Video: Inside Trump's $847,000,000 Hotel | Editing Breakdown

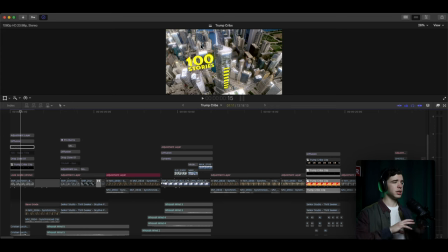[4:03]
the edges i can turn it and then also zooms in adds a handheld effect and you'll see that a lot throughout this video and I like to use an inch from motion VFX but
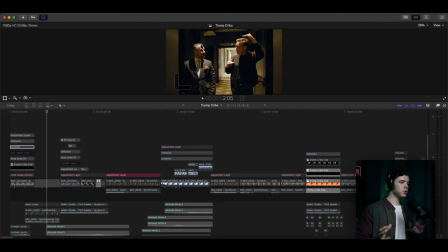[4:16]
there's contrast between the two scenes and shows them talking music
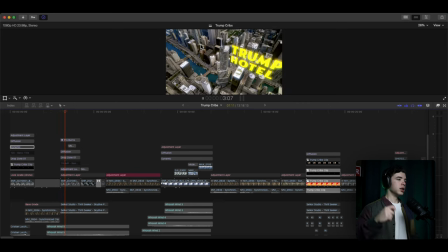[4:23]
goes lower and it hits hard showing the hotel
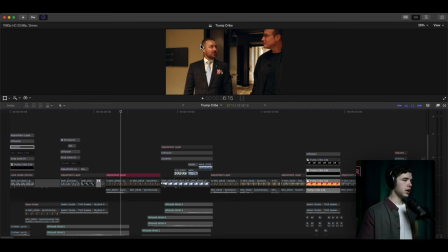[4:29]
again right do do and then it goes lower one of they're talking, again,
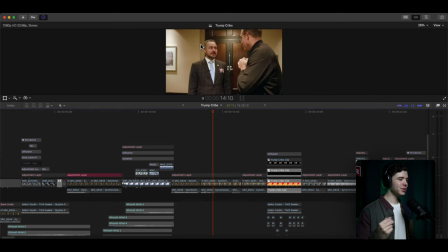[4:38]
and then it shows them talking again, and then they go up.
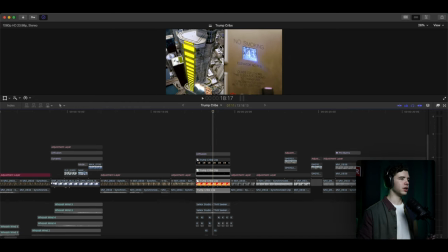[4:46]
And then I've got this effect here, that's split screen. You're also going to see this more throughout this video. I like using this effect a lot in a lot of the projects. If you look at some of the other ones, you'll see this sprinkled throughout.
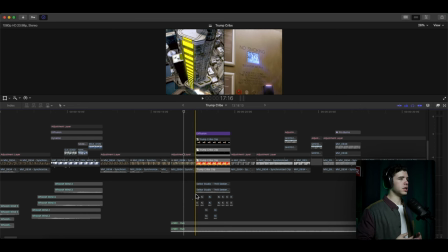[4:59]
And then I added the beeping effect of the elevator going up, which you can see right here.
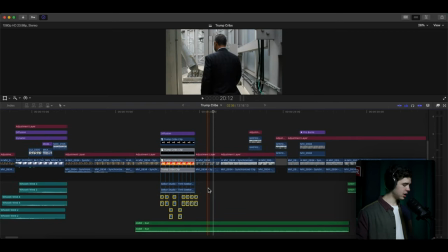[5:11]
And then it goes to the big reveal of being on top of the building.
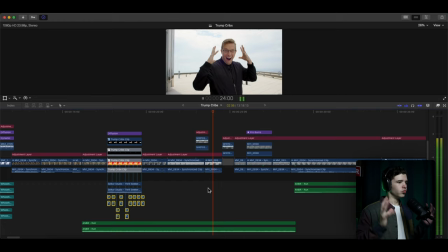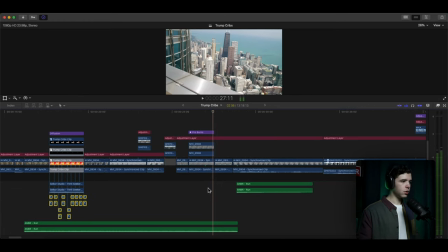[5:23]
Right? Showing how high up the building is and just how crazy it is being on top of a 100-story hotel.
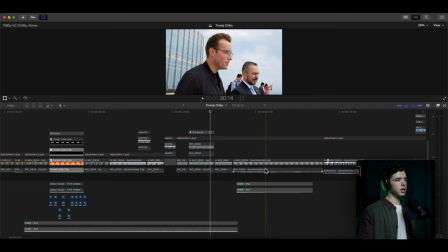[5:33]
Right? And then it goes to this piece. The music fades out. and then another track comes in and you'll see there's a lot of tracks being used in this video and I'm actually going to keep note of the how many different tracks I use here because I know I used a lot throughout this whole thing so then we go into the next section that
we'll watch now
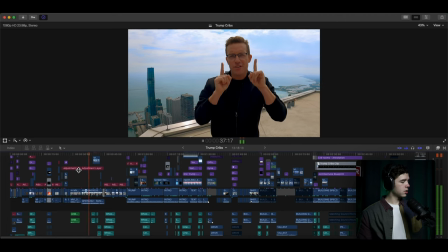[6:03] Yo, ladies and gentlemen, welcome to the top of the Trump Tower in Chicago.
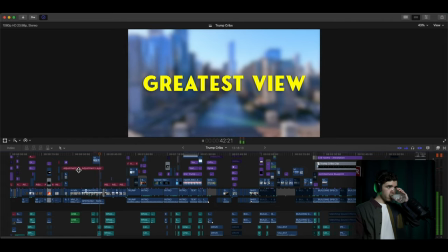[6:09] Greatest view in the world. Check this out.
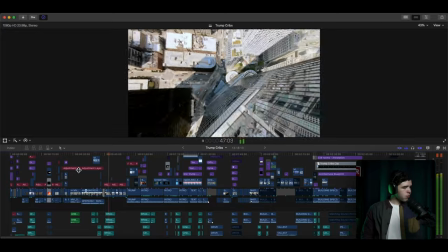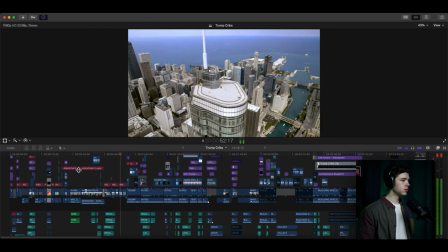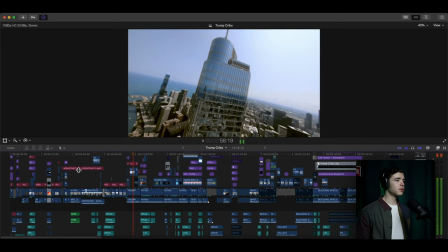[6:24] Yep, that's me. You may be wondering how I ended up in this situation. It all started with a guy named Donald Trump.
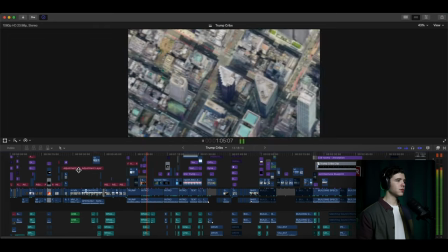[6:30] You know Donald Trump. Trump builds buildings. You've probably heard of Trump Tower in New York City, maybe even Mar-a-Lago in Florida.
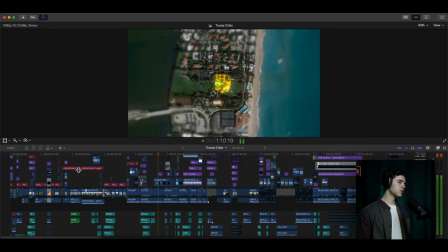[6:36] But did you know that the Trump Organization owns a massive portfolio of iconic properties around the world?
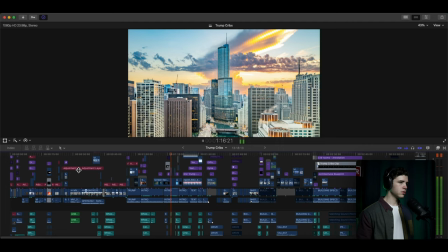[6:42] Today, we're launching a new series called Trump Cribs to explore the most famous and exclusive Trump properties on Earth.
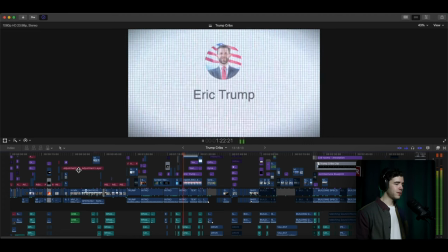[6:49] This series began with a text message to Eric Trump, the executive vice president of the Trump Organization.
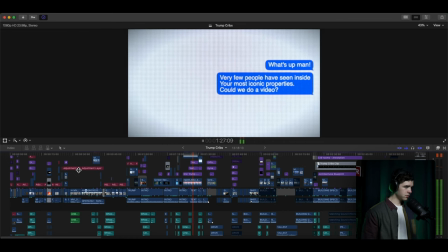[6:53] What's up, man? Very few people have seen inside your most iconic properties. Could we do a video?
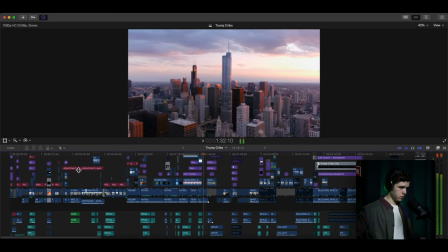[6:58] Chi-town boy, roll through to Trump Tower, Chicago. up.
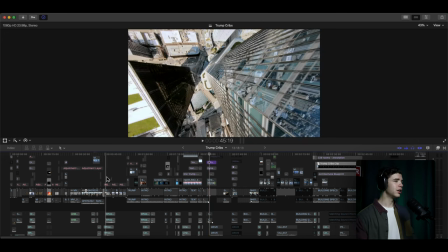[7:04]
Okay so there's that section and going back here so we got the music switch up to
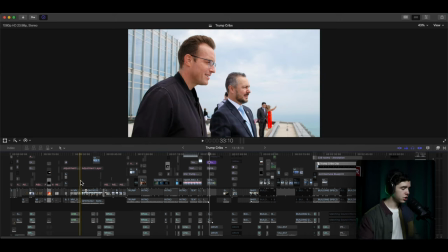[7:11]
something a little bit more upbeat just showing you you know explained that we're on the top
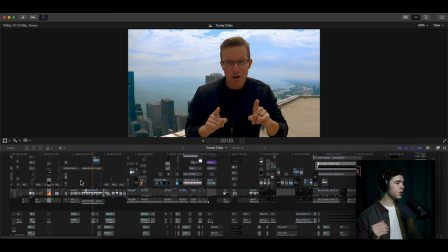[7:18]
of the building and immediately giving the person what
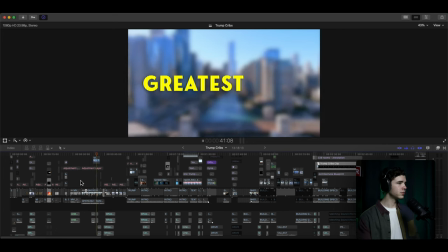[7:24]
they clicked on the video for right greatest view popping that stuff
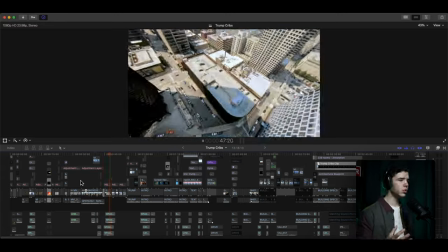[7:31]
up, some zoom-ins, and some cool B-roll showing the hotel.
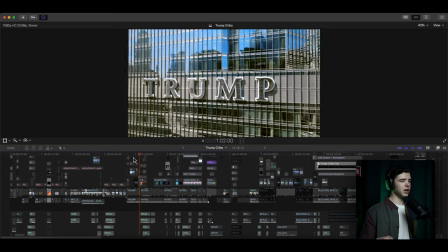[7:38]
Going through, cutting, and then you go into the graphics here.
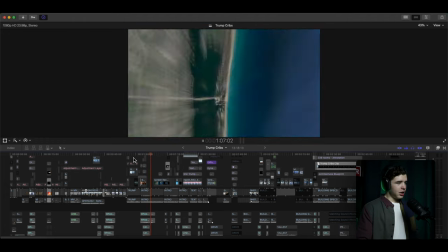[7:45]
That took a good bit of time to put together.
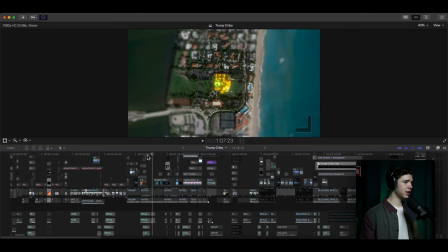[8:01]
You Going back, highlighting this building on the map,
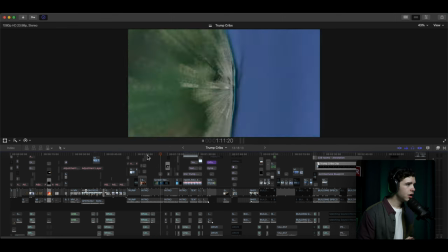[8:06]
and then zooming out, show the world,
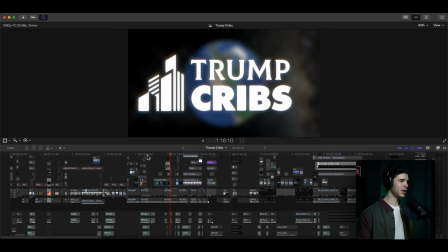[8:12]
and then explaining Trump Cribs.
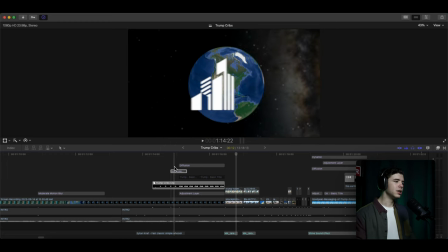[8:14]
So I use motion blur all the time because it looks so much better to the eye of just seeing motion blur because if you look at this without it,
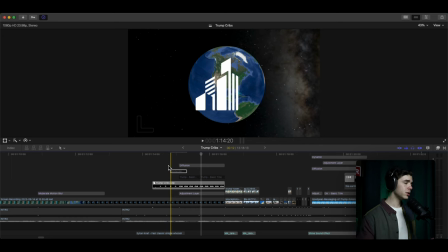[8:33]
I mean yeah it looks it looks good it looks smooth and stuff like that but if you add motion blur
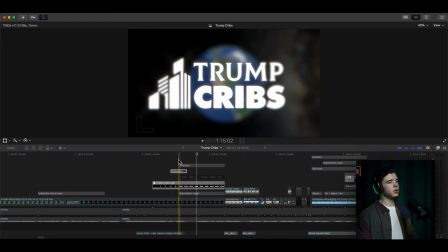[8:39]
it just makes it look so much more
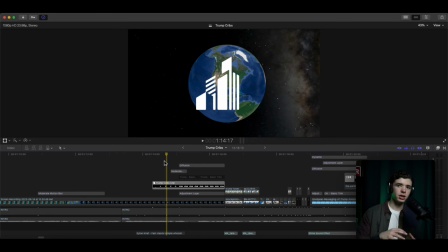[8:43]
appealing to the eye and the movement especially if you're adding stuff you know going across
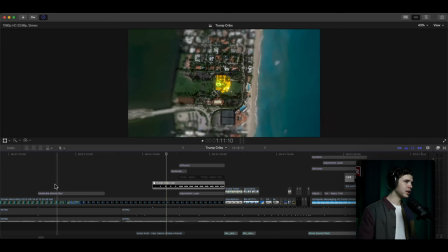[8:51]
it just makes it so much better I use it all the time like right here right if there was no motion blur here it just looks way better
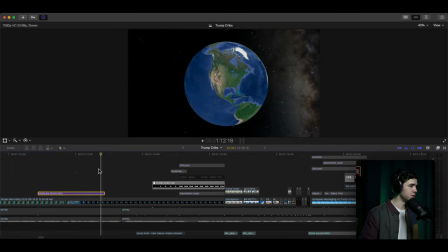[9:06]
with the motion blur, right? That's why I highly recommend using motion blur. But so we're going through here.
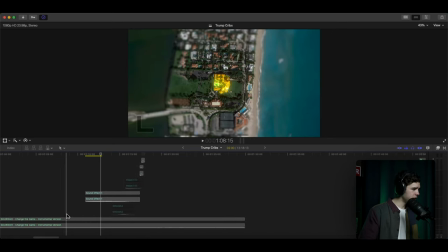[9:14]
We got a different track going,
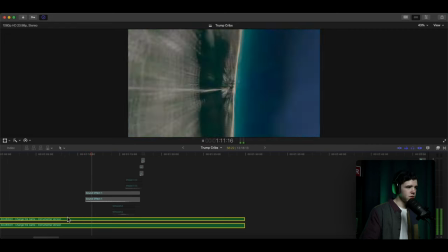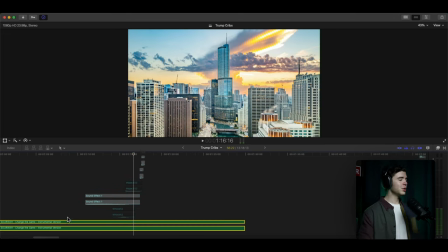[9:26]
right? And then this took a good bit having to
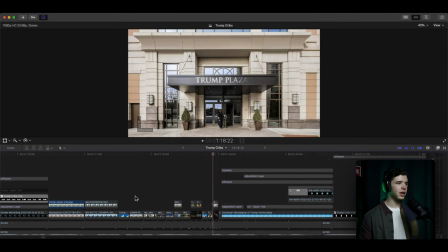[9:33]
cut between, you know, use the right shots of the hotels and stuff and cutting super fast through.
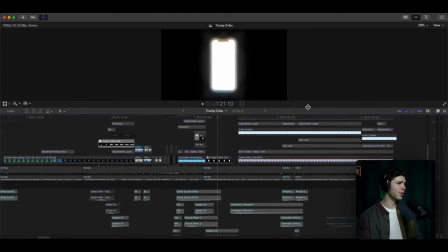[9:44]
Let me actually show the timeline a little bit more here. Show it through.
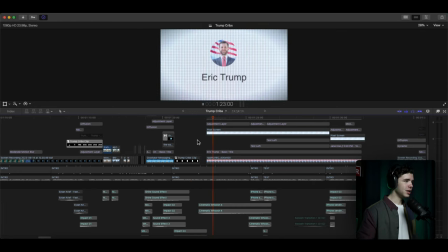[9:49]
And then you got the phone effect.
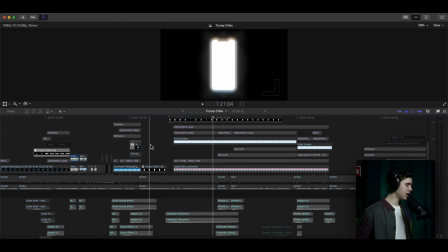[9:54]
And so this right here is actually a graphic I found.
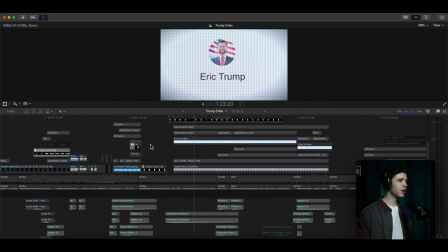[10:01]
And then it zooms in. And then you got the whole text message.
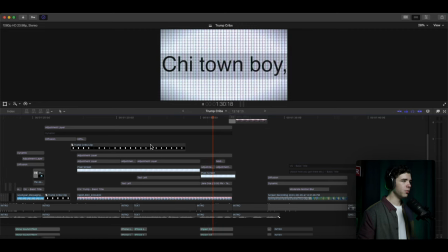[10:06]
Now I use adjustment layers all the time for movements for a lot of stuff right just adding effects over multiple layers and right here I
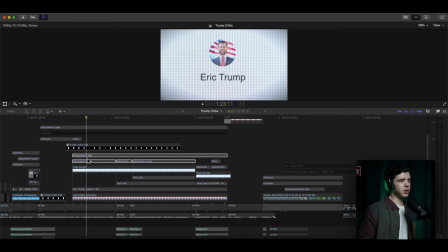[10:23]
have the if I remove the adjustment layer right this is what it looks like without it you see the let me actually remove this one as well up here so this is what it looks like you got the whole text message that I built out, you know,
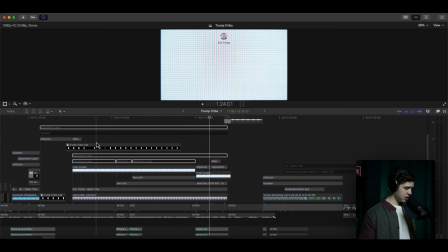[10:42]
going on here and with it, right? It zooms out. I have it where it slides up each text and then a little, a pixel screen look over it,
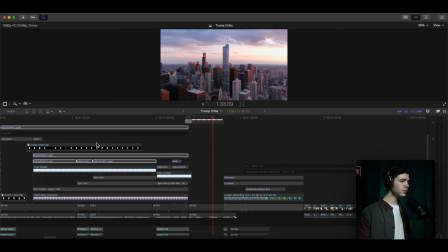[11:02]
make it look like a phone right and then you go through this section and
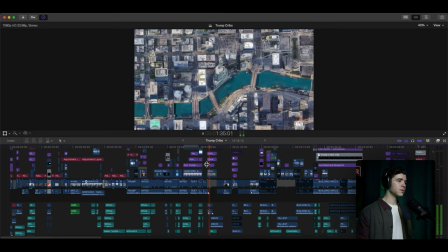[11:11]
on to the next chicago as soon as we got to the airport there was a member of the trump hotel
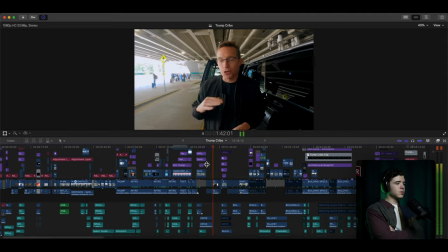[11:20] staff there to pick us up trump shy town cribs let's go
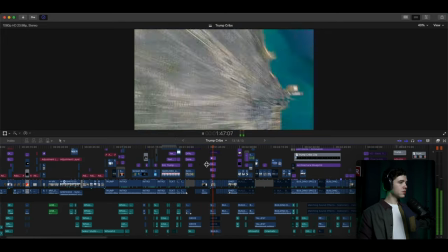[11:25] nothing compares to the trump tower in downtown Chicago.
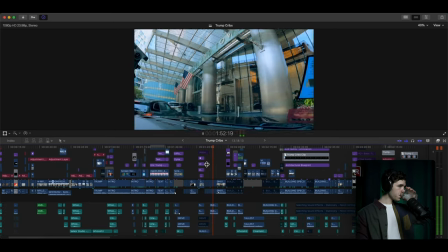[11:31] As you pull up to it, it is just a massive skyscraper, a monster property.
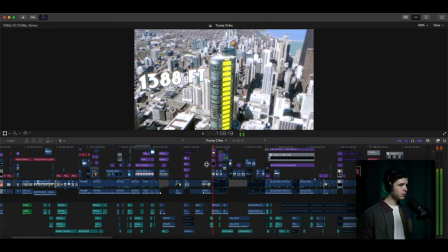[11:36] Cannot wait to see inside. At 1,388 feet, the Trump Tower is the seventh tallest building in America.
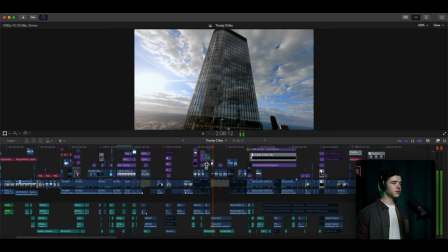[11:45] You can see five states from its rooftop. The original architectural design for Trump Tower Chicago would have made it the tallest building on earth,
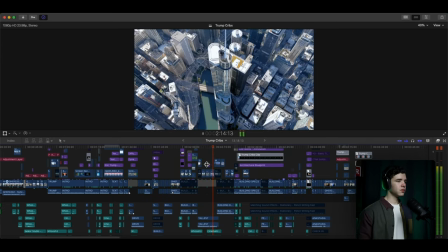[11:53] but due to multiple challenging variables, those plans had to be scaled back.
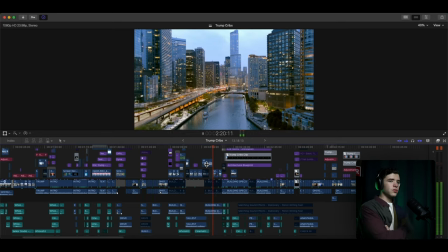[11:57] Once completed, Trump Tower held the title as the building with the highest private residence in the world, and that penthouse sold last year.